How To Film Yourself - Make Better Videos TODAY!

My name is Josh Waniarski and today I'm going to be showing you how to film yourself.
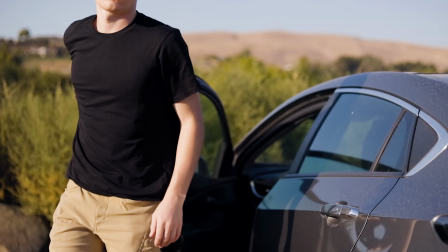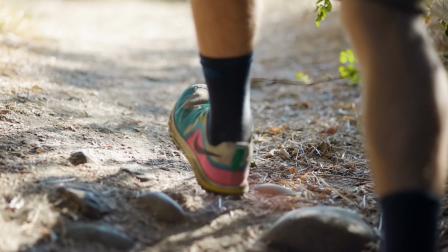Alright, so the first tip for this video is buy a tripod. Please buy a tripod. I know 99 of you just raised your eyebrow, like seems kind of obvious, but there's somebody out there who's trying to do some weird combination of like their shoe or their wallet or their keys.
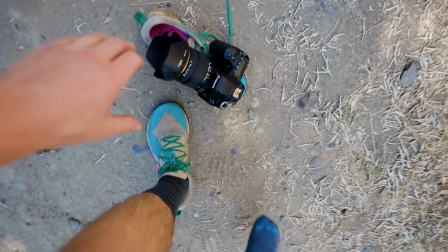Keep your shoes on your feet and go out and buy yourself a tripod. It could be something small like this tabletop tripod.
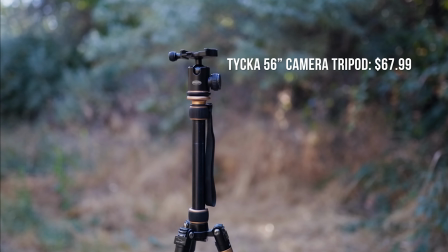It could be something bigger like I'm filming on now. A good tripod is gonna make filming faster. It's gonna allow you to get way more angles and it's crucial for the rest of the tips in this video.
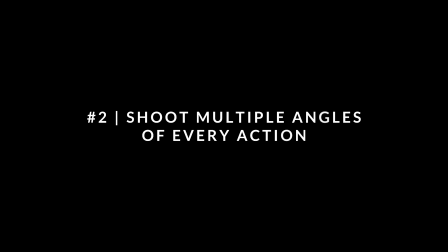Which brings me to my next tip which is gonna be shoot multiple angles of every action. This is the foundation for filming yourself. If you forget everything else I say in the rest of this video and keep filming with your left shoe, that's totally fine. Now, one way to do this would be set up multiple cameras, but that can be a little bit cumbersome,
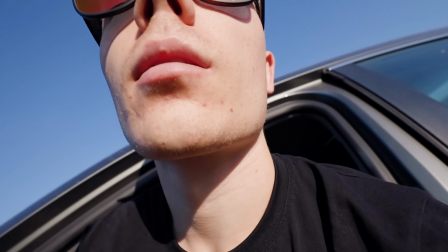so the alternative is just go through the same action multiple times and record it from different angles.
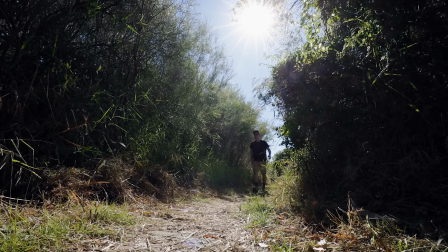Ironically, while a tripod is necessary, if your video starts to feel like they just slap the camera on a tripod, that's when it kind of starts to get boring.
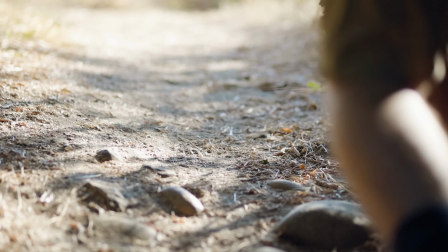So by cutting between different angles, it prevents you from holding the same shot for too long and keeps the viewer engaged, which is super important. Now this goes into my next tip, which is shoot with a variety of focal lengths.
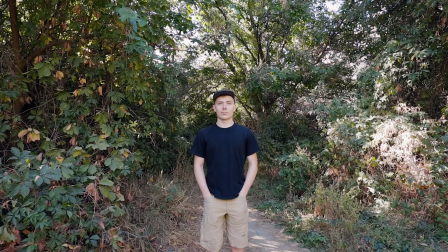Ideally you want one wide lens, one medium lens, and one telephoto lens.
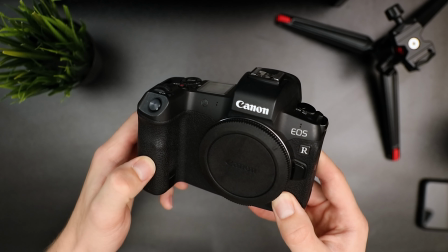I shoot on a Canon EOS R, so for me I shoot on a 16-35mm for my wide shots,
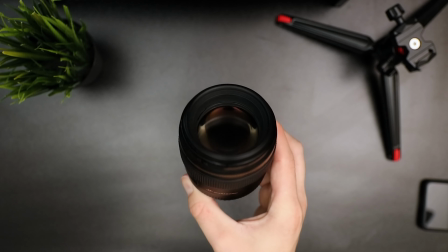a 50mm for my medium shots, and an 85mm which is kind of just getting into that telephoto range.
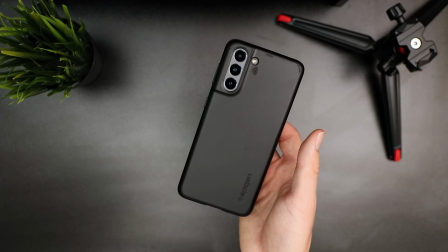Now, if you've got a little bit more of a modern smartphone, conveniently you're going to have three different lenses built in, but even if you don't, you can still get a similar effect by just moving your camera closer or farther away. Using different focal lengths to tell your story allows you to choose what you want to emphasize.
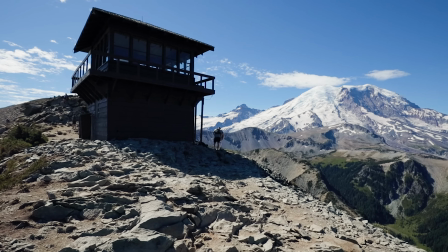A wider focal length is awesome for establishing shots, or when you want to show off vast landscapes or a new location.
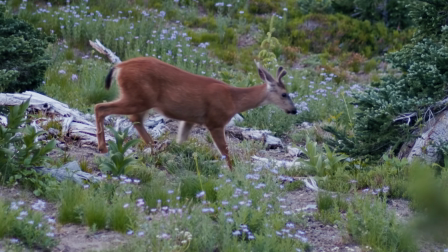While a medium or tight shot allows you to pick out subjects or people within the frame and focus more on them. Now even if you aren't super into cinematography,
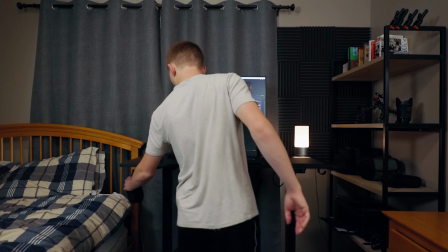a good rule of thumb I like to use to shoot things is just shoot one wide shot, one medium shot, one close up shot. Done. Plain and simple. There are a million ways to shoot a sequence, but if you just don't have a lot of time or didn't do enough planning, that keeps it straightforward and is usually enough to tell a little story. All right, and the next tip I want to talk about is mixing in some handheld shots.
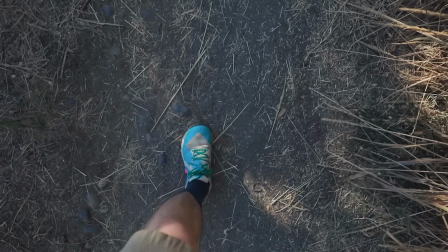The real reason we need to keep that shoe on our foot is so we can walk around, move our feet, and get some shots with actual movement in them.
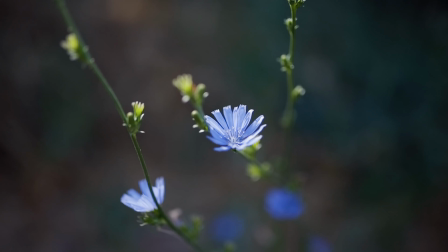Depending on the location, you might want to film yourself vlog style. You could film your feet walking. You might even want to film some details of the location you're shooting at.
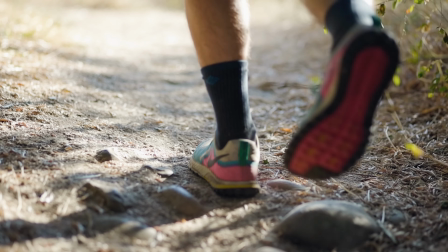I notice in my own sequences that if I'm just going tripod shot, tripod shot, tripod shot, I start to lose focus,
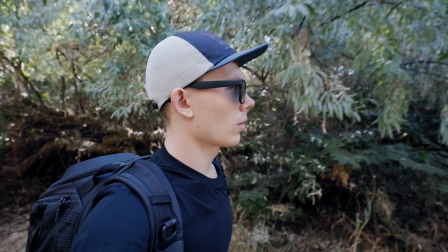my mind starts to wander, so adding some handheld shots with some real movement in them keeps me engaged and just breathes a little life into your edit.
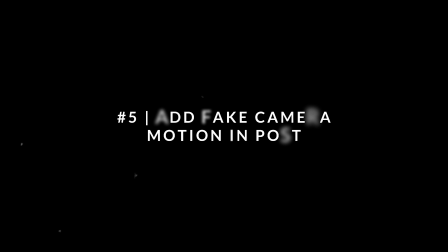Alright, next let's talk about faking camera motion. If you didn't have time to get handheld shots or weren't able to, or you just need more movement in your sequence, you can always fake camera motion in post. Now the majority of editing programs should be able to do this.
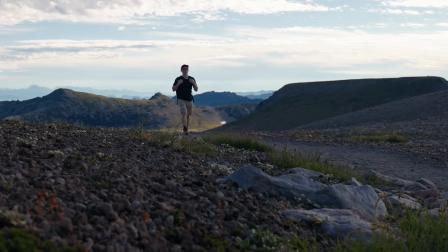Essentially you can zoom in on your clip and then use that extra information to either pan your clip left or right or zoom in or zoom out.
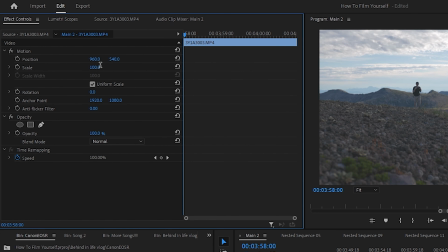The simplest way to do this is zoom into your clip about 5% and set a position
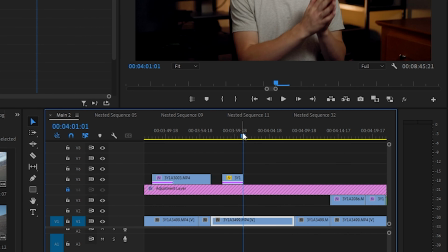keyframe and then go to the end of your clip and set a new position keyframe and bam you're done.